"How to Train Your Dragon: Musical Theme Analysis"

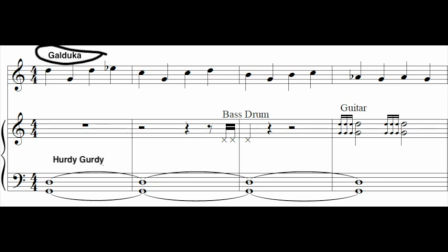[8:43]
The orchestration holds an aggressive edge with the use of a gilduka. It sounds kind of like bagpipes, and there is a bagpipe drone underneath, but the melody is played by this Scandinavian instrument shown here.
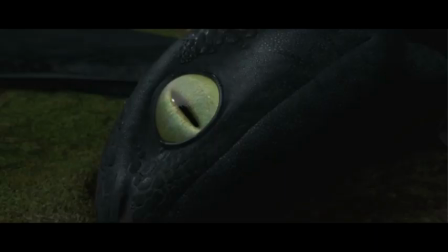[8:55]
The modality, dissonances,
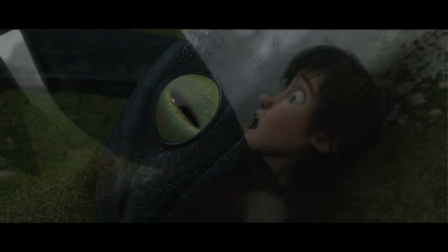[8:57]
and aggressive orchestrational choices in this scene work together to create a frightening musical world that matches the fear of the protagonist.
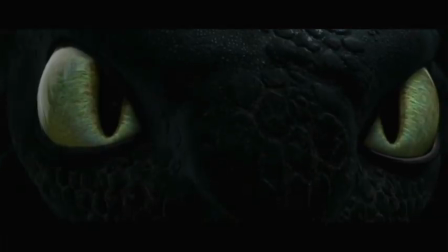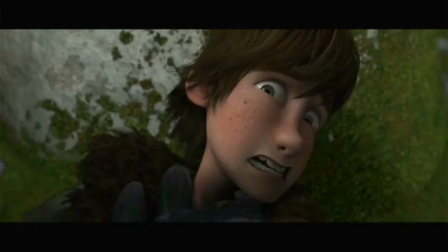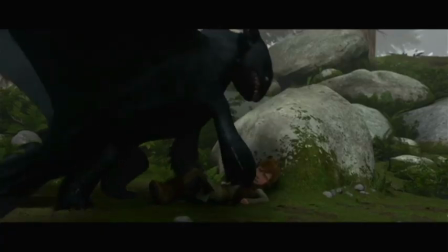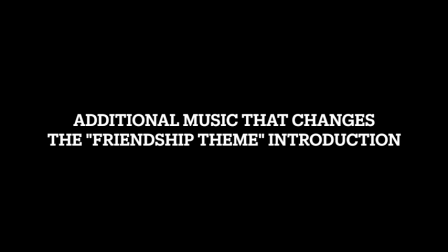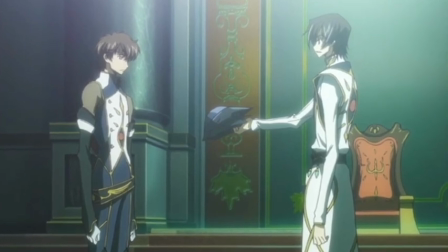[9:29]
If you watched my Code Geass analysis about Matter Sky, which will be linked here or in the description, I talk a lot about how the music in the show is different from the soundtrack.
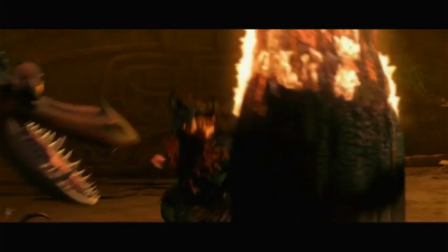[9:39]
In How to Train Your Dragon, for the most part, the music on the soundtrack is identical to what is heard in the film.
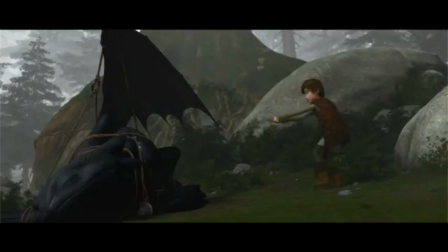[9:45]
There is one notable exception to this, relating to the friendship theme. In the film, the first time we hear the theme is in the scene I just talked about.
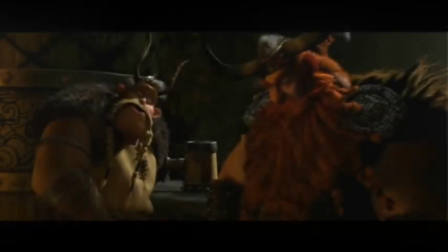[9:54]
However, the theme is heard earlier in the soundtrack, on the track called Down Dragon. Assuming the opening of the track connects to the rest of the track that is in the film,
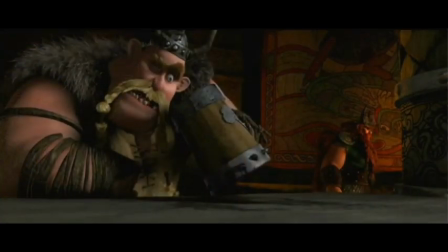[10:04]
it serves as a sort of foreshadowing to the scene before Hiccup and Toothless meet face-to-face.
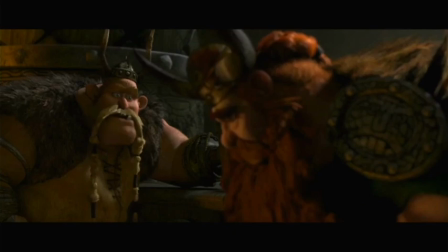[10:09]
In the film's commentary, the director said they removed music from the scene that shows a conversation between Gaber and Stoick to make it seem more serious.
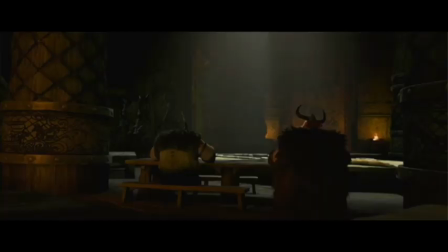[10:19]
However, when the full track is started with the film so that the music that is in the final cut shows up when it is supposed to,
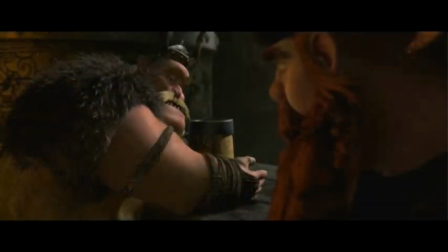[10:26]
the first instance of the friendship theme falls when Stoick tells Gaber Hiccup is different from the others.
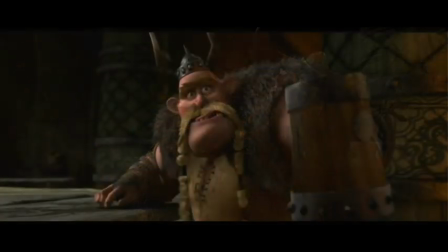[10:32]
Since that was a very confusing word vomit. I will recreate that here since it's easier to just experience than explain.
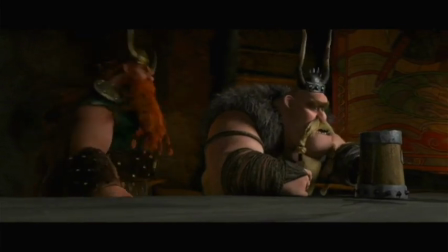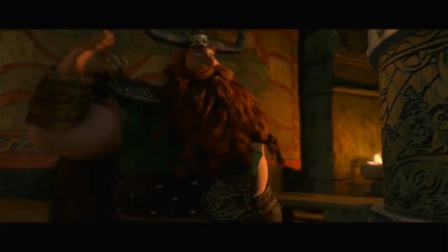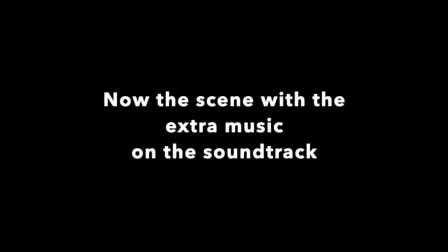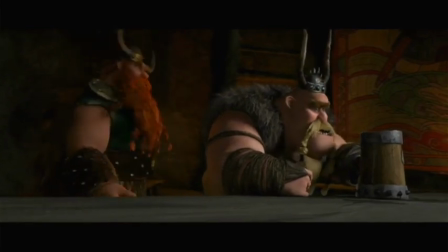[11:09] what he's like. From the time he could crawl, he's been... different. He doesn't listen, he has the attention span of a sparrow.
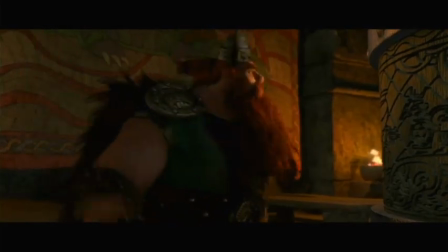[11:18] I take him fishing and he goes hunting for... for trolls. Trolls exist!
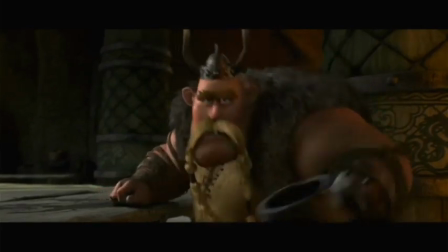[11:24] They steal your socks.
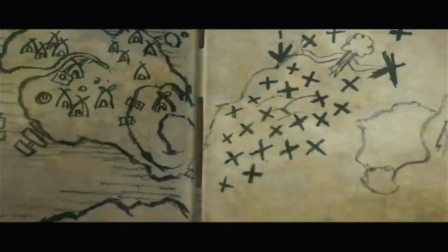[11:27]
This placement of the friendship theme means it is introduced in the major version, with the exception of the opening interval, rather than the minor version.
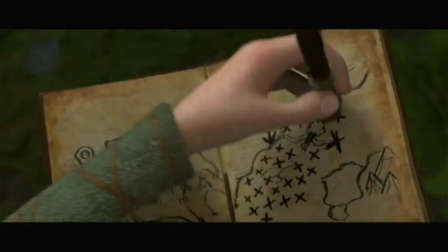[11:36]
This is a much more hopeful way to introduce the theme, which aligns well with the story since the two enemies will become best friends.
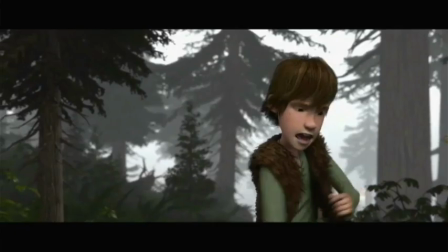[11:43]
So it serves as a sort of foreshadowing to that.
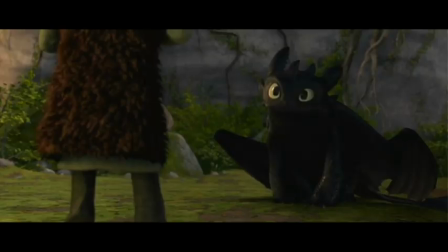[11:50]
After the down dragon scene, what Powell does next with this theme is change the modality and introduce it a little bit at a time.
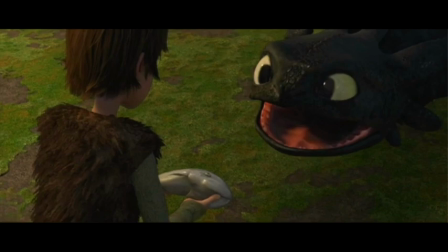[12:00]
This takes place in a queue called Forbidden Friendship, which begins about 29 minutes into the film.
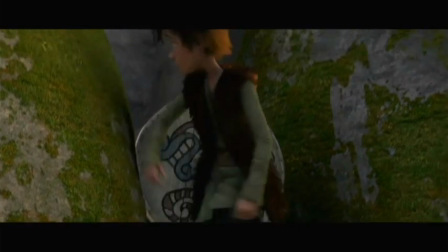[12:07]
In this scene, Hiccup slips into the cove where he found the trapped dragon earlier. He gives a peace offering of a fish to the creature.
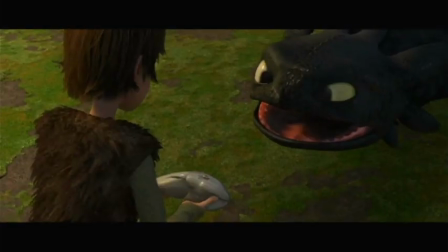[12:16]
The music begins with a loud stinger when the dragon grabs the fish from Hiccup's hand.
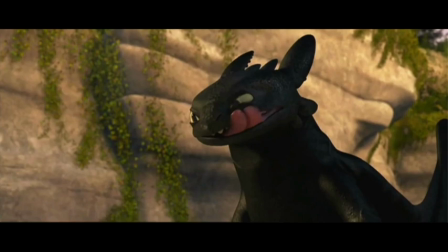[12:21]
The music then settles into a series of eighth note ostinato figures at a moderate tempo and bell-like percussion instruments.
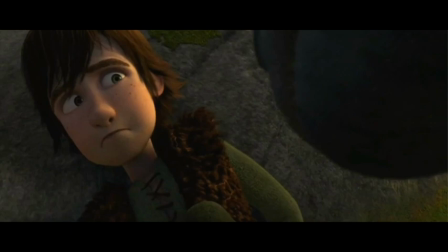[12:28]
The repeating figures in these instruments, along with the gentle melodic content in harp and less lend a silvery dreamy timbre to the scene.
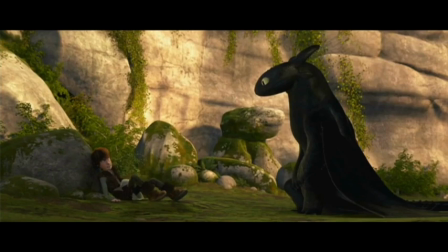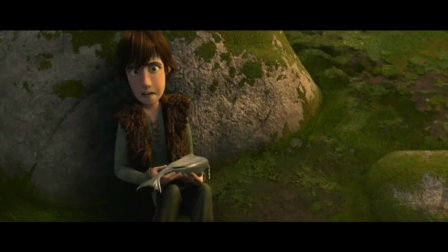[12:44]
The rhythmic drive and ethereal texture suggest the hesitancy and disbelief of the characters that a friendship between a dragon and a human could occur.
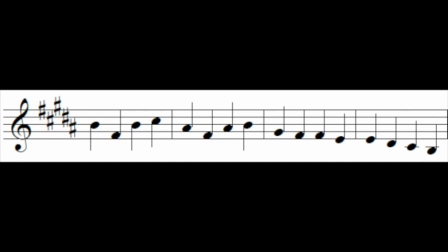[12:52]
Powell introduces the major version of the friendship theme over this dreamy texture. Whereas he introduced the minor version in its entirety,
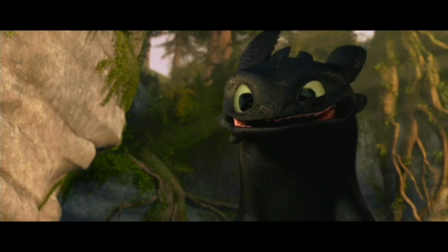[13:01]
the new major version is introduced in fragments, slowly growing into a full iteration of the theme as the scene culminates.
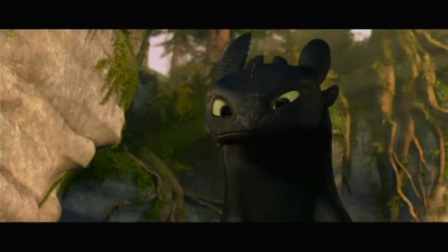[13:10]
The use of fragments at the beginning of the cue, converging into a full but new version of the theme,
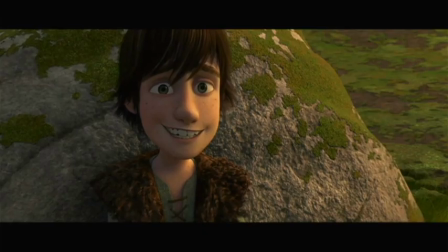[13:15]
illustrates musically the friendship beginning to blossom between these two characters.
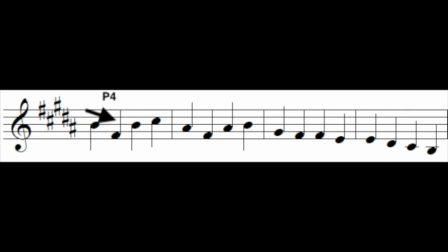[13:20]
The full major version of the friendship theme opens with a perfect fourth instead of a perfect fifth, like the minor version. In terms of bass movement, this creates a sense of harmonic arrival rather than departure.
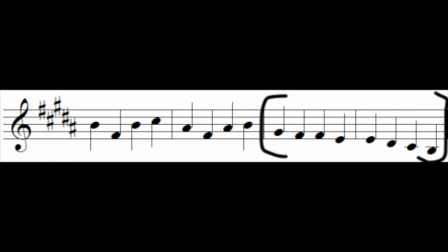[13:34]
The following scale descends more freely than the minor version, with the last three notes making their way to the tonic B, unencumbered by repetition. Ending on B, the local tonic for the first half of the cue, adds a sense of completion that sets the listener at ease.
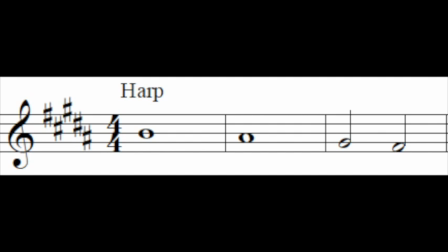[13:51]
In Forbidden Friendship, the friendship theme begins with only the first quarter note of each measure of the full theme,
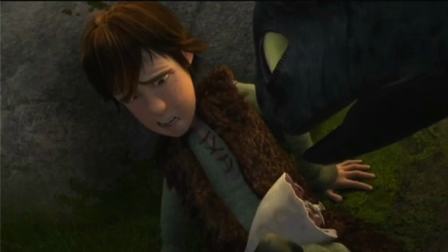[13:57]
after Toothless graciously invites Hiccup to eat the newly regurgitated fish segment.
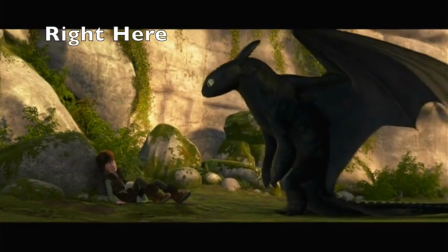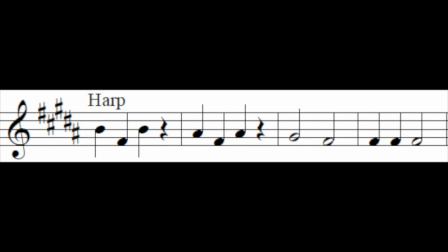[14:11]
Powell quickly adds the perfect fourth interval discussed previously to the thematic fragment as Toothless waits patiently for Hiccup to eat his gift.
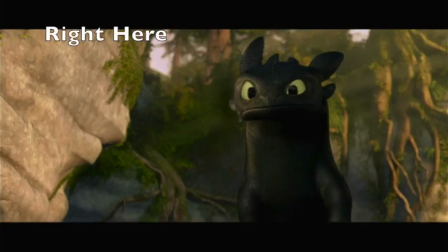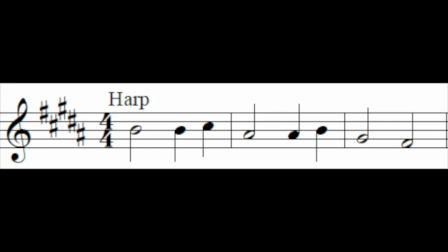[14:29]
Powell quickly abandons the opening perfect fourth interval to develop the second half of
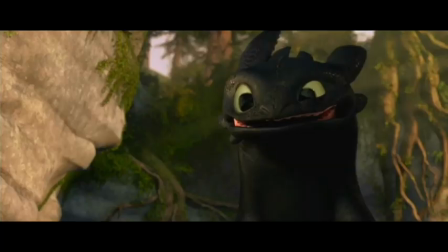[14:34]
the first two measures of the theme as Toothless tries to imitate Hiccup's post-fish-eating smile.
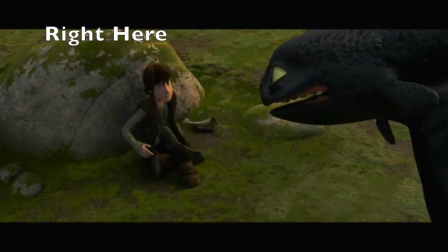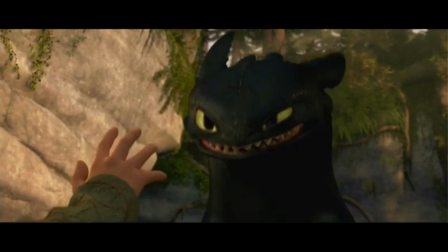[14:47]
The repeating fragments cut off abruptly when Hiccup reaches out his hand to try to touch the dragon.
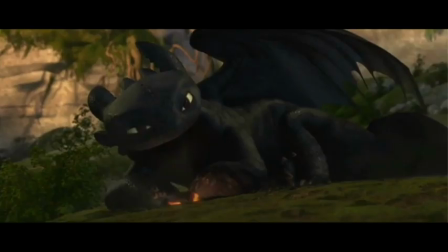[14:53]
After Toothless bares his teeth and flies off to relax by himself, an upwards harp glissando leads the cue away from B major into D flat major as the dragon watches a bird fly away.
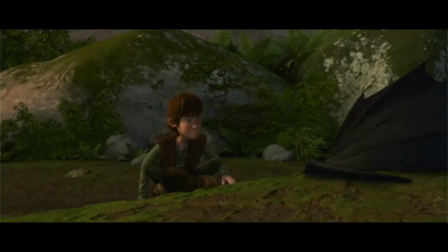[15:03]
When Hiccup attempts to examine the dragon's broken tail,
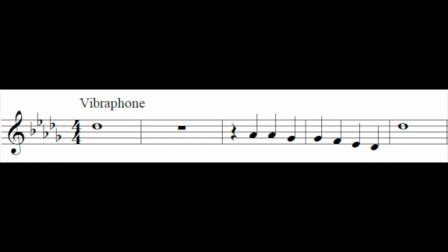[15:07]
one hears the first note of the theme, now in D flat major, followed by an almost completed third and fourth measure.
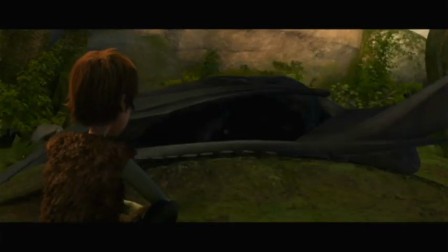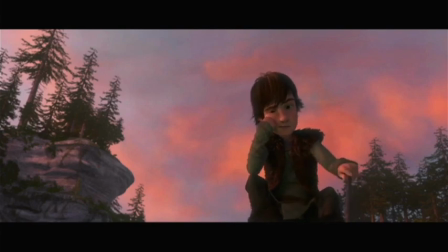[15:22]
This portion of the theme continuously loops as the scene shifts to Hiccup drawing a picture of the dragon in the dirt.
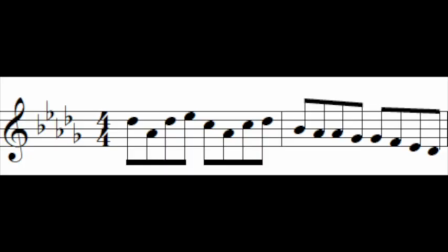[15:29]
The full theme in D-flat then continuously repeats in glockenspiel, harp, and marimba, building confidence through crescendo and repetition.
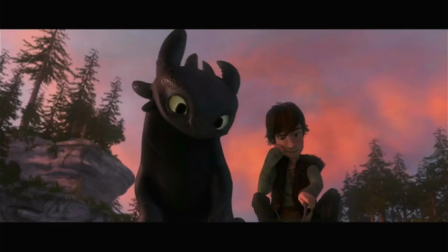[15:39]
Toothless examines Hiccup's drawing, then attempts his own drawing,
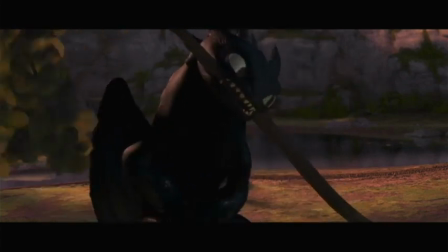[15:42]
and the orchestration shifts from vibraphone to strings when we see Toothless's clumsy drawing of Hiccup.
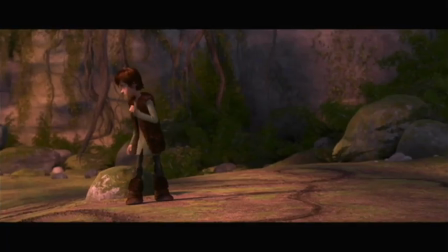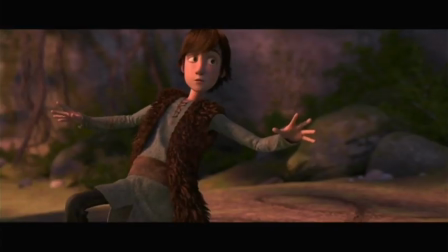[15:56]
At this point, Powell begins to work his way back to B major with a sequential pattern in the violins that aligns with Hiccup's winding walk through Toothless's drawing.
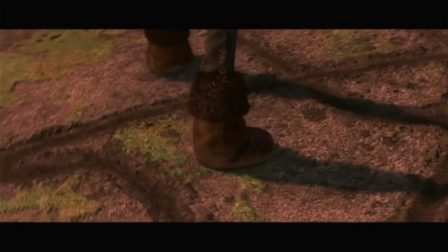[16:05]
The sequence lands on B major when Hiccup exits the drawing to find himself standing right in front of the dragon.
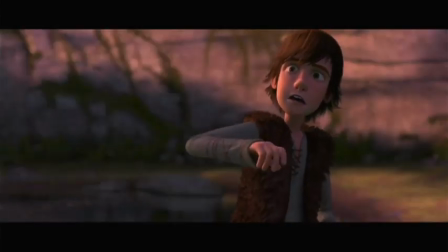[16:11]
He has now come full circle in proximity to the dragon from the beginning of the scene, which is supported musically by the return to B major.
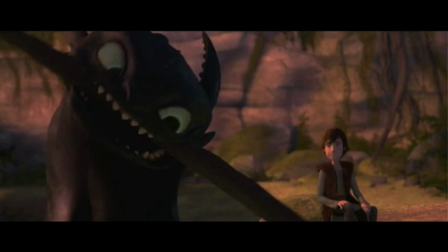[16:21]
The full and continuously moving orchestration drops to quiet sustained chords in a wordless choir, celeste, vibraphone, and strings, with a B pedal in the bass.
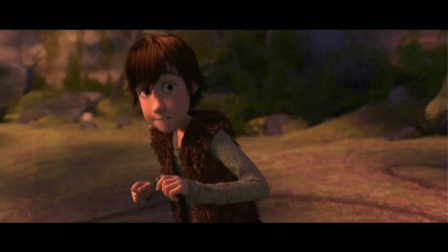[16:30]
The residue of the constantly moving energy from the rest of the scene is present in a snare drum figure on each downbeat.
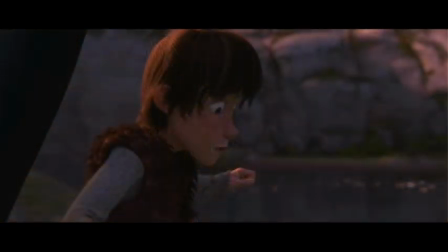[16:38]
A solo voice moves hesitantly through suspensions, showing there is still uncertainty between the characters.
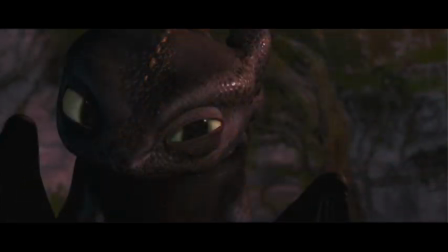[16:45]
These musical elements capture the nervous tension of the moment as Hiccup decides whether or not to try touching the dragon again.
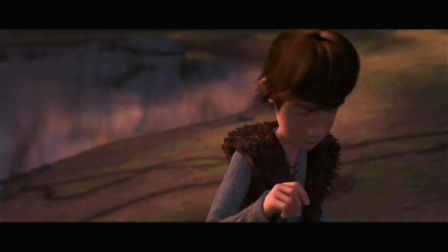[16:52]
The drums disappear when Hiccup turns away and stretches out his hand towards Toothless's nose.